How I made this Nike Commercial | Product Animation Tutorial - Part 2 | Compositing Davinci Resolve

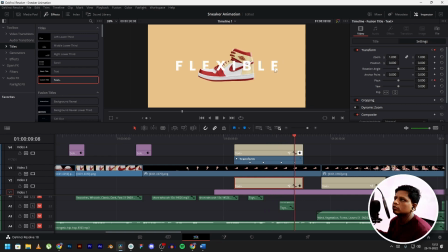[8:16]
And as you can see, the flexible should be completely behind this shoe, right?
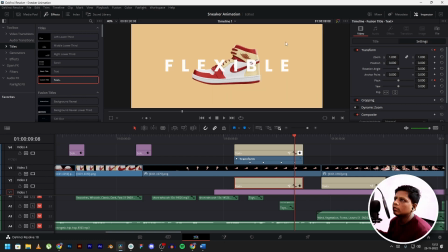[8:22]
But you can't make out the word that it was flexible.
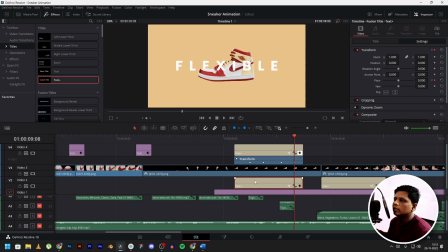[8:26]
So what I did was I copied the text and added it on top of the render layer,
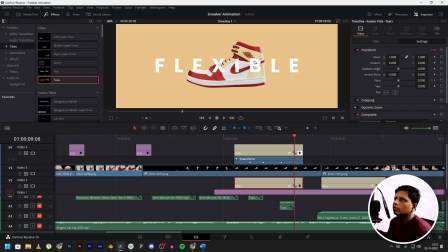[8:33]
but it was getting completely on top. So what I did was I deleted FLE and LE. So I only kept the X, I and B on the top, and FLE and LE is on the bottom layer.
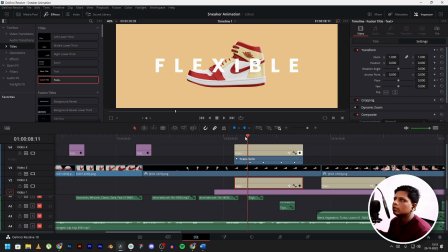[8:49]
So I copied the same animation and this is what it looks like.
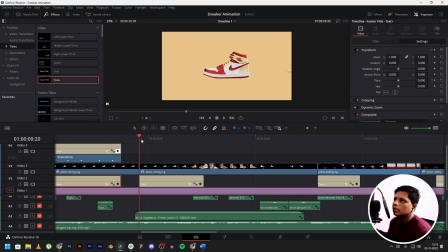[8:55]
It turned out to be pretty great. After that, let's move towards the lightweight one. As you can see, the feathers are coming from the right direction and moving towards left. So that's what I wanted with the text too. So what I did here was, so I animated it cropping from right to left.
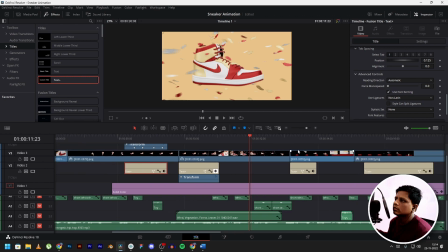[9:12]
And after this, in the soft cushioning part,
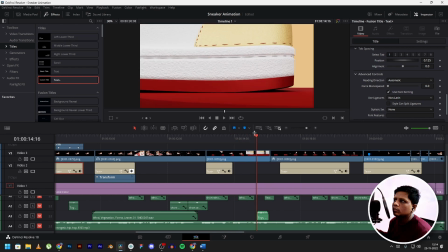[9:18]
as you can see, the shoe presses itself to show how soft it is.
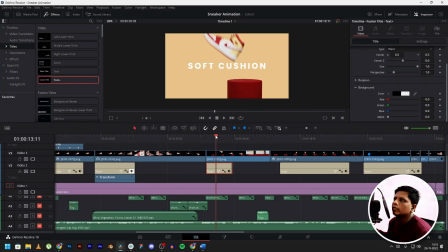[9:25]
So I did the same effect with the text too. I just stretched it out by keyframing it, and then it just pops back to its original position.
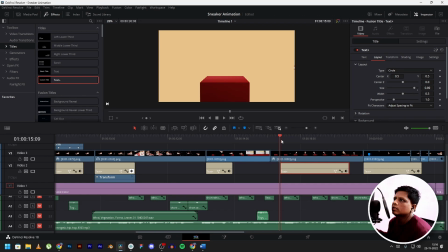[9:35]
In this section, I wanted the text to move around the shoe because it is kind of forming an arc over here.
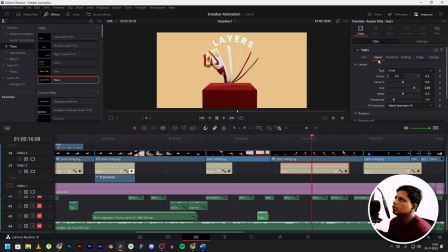[9:46]
So what I did was just click on the text, go to layout and select the type to circle. It will follow the circle. You can set the size and everything over here. and then I just keyframed it.
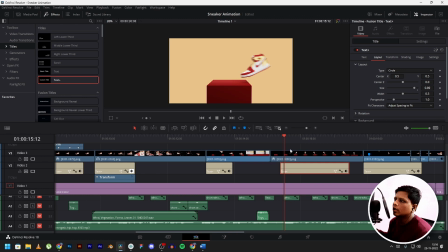[10:00]
Since there was a cube and we have kept it behind the cube, it appears from behind the cube and then it stops over here, and then the shoe falls down.
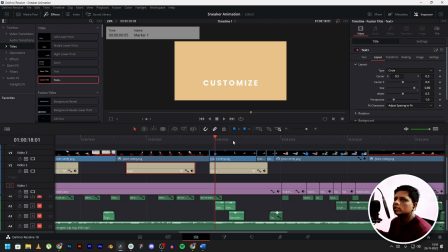[10:10]
Before that, it goes behind the cube. And for this color changing effect, initially I was going to keep the text as colors,
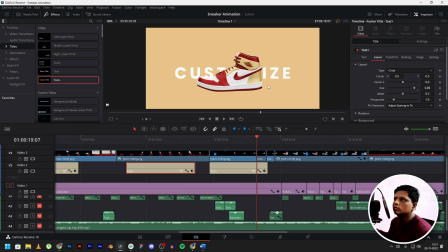[10:18]
but the text was kind of small and it would hide behind the shoe, so the viewer couldn't understand what the text was saying. So what I thought about, why not use the word customize, since on Nike's official website they do give you the option to customize your shoes.
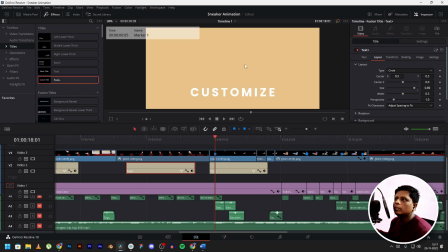[10:35]
So I went with the word customize, and before the shoe came in the frame,
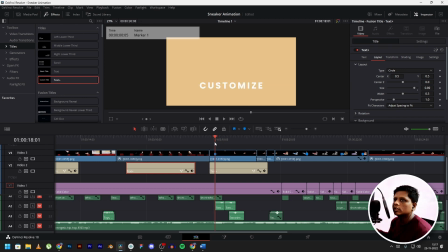[10:41]
I added the text so you can see the word customize, and it's behind the shoe, and then it just disappears.
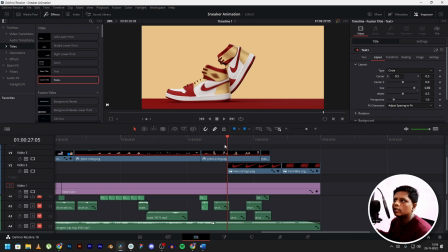[10:48]
And for the last shot, as I said earlier, I will be adding the Nike logo in compositing, and that's what I did. I downloaded this Nike swoosh logo and this Nike text logo from the internet.
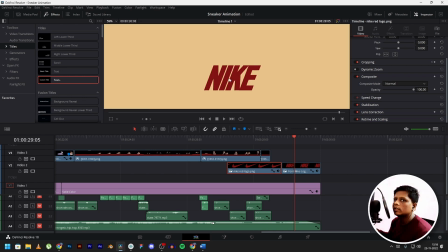[11:02]
Then I went into Photoshop and changed the color so it matches our whole scene.
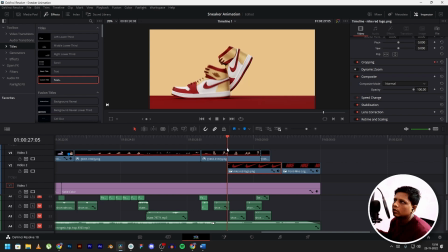[11:08]
As you can see over here, the shoe does the moonwalk and only half the Nike logo appears over here,
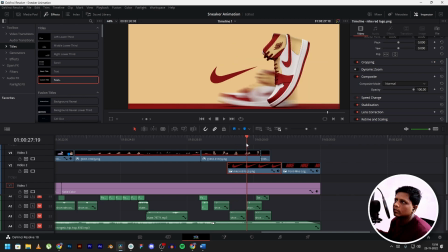[11:17]
and then when the shoe falls down, the other half reveals itself.
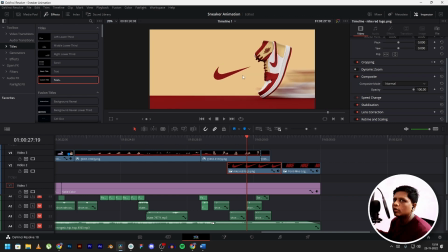[11:23]
And this is exactly the kind of effect I wanted. I'm not doing any masking or any kind of effect similar to that.
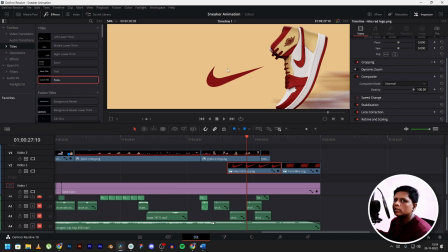[11:31]
What I'm doing is just cropping this image and keyframing it. I'll show you how I did that.
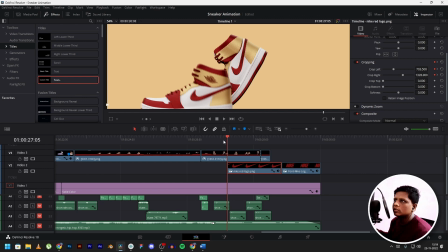[11:37]
If you can see over here, this image is not visible until now,
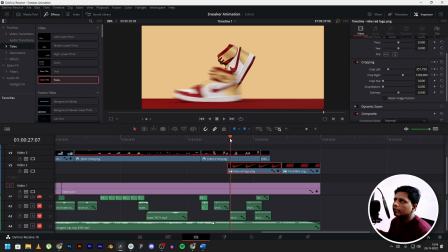[11:41]
and then I've keyframed it to crop it left, and then over here it is cropped to right, and then it goes back to its original position, and that's how I reveal the logo over here.
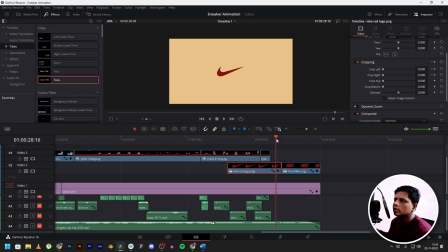[11:54]
And after that, the Nike word logo just pops in. So far so good.
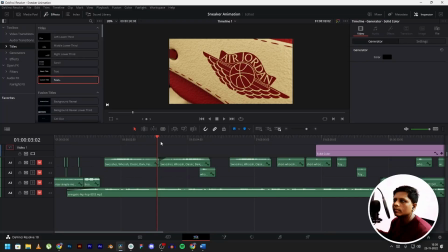[11:58]
The only thing that's remaining now is sound design, and this is kind of the hardest part to do. I will show you where I found my sounds and music from. For sound effects, I used to use this software called Soundly.
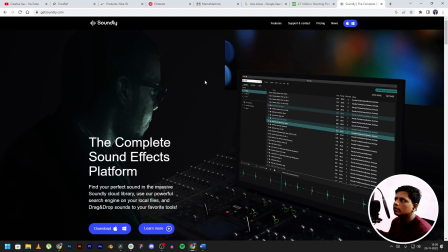[12:14]
You can download it from their website. It has two versions.
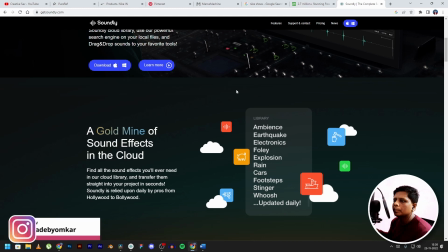[12:18]
It has a free version and it also has a premium version, but I find the free version to be useful as well.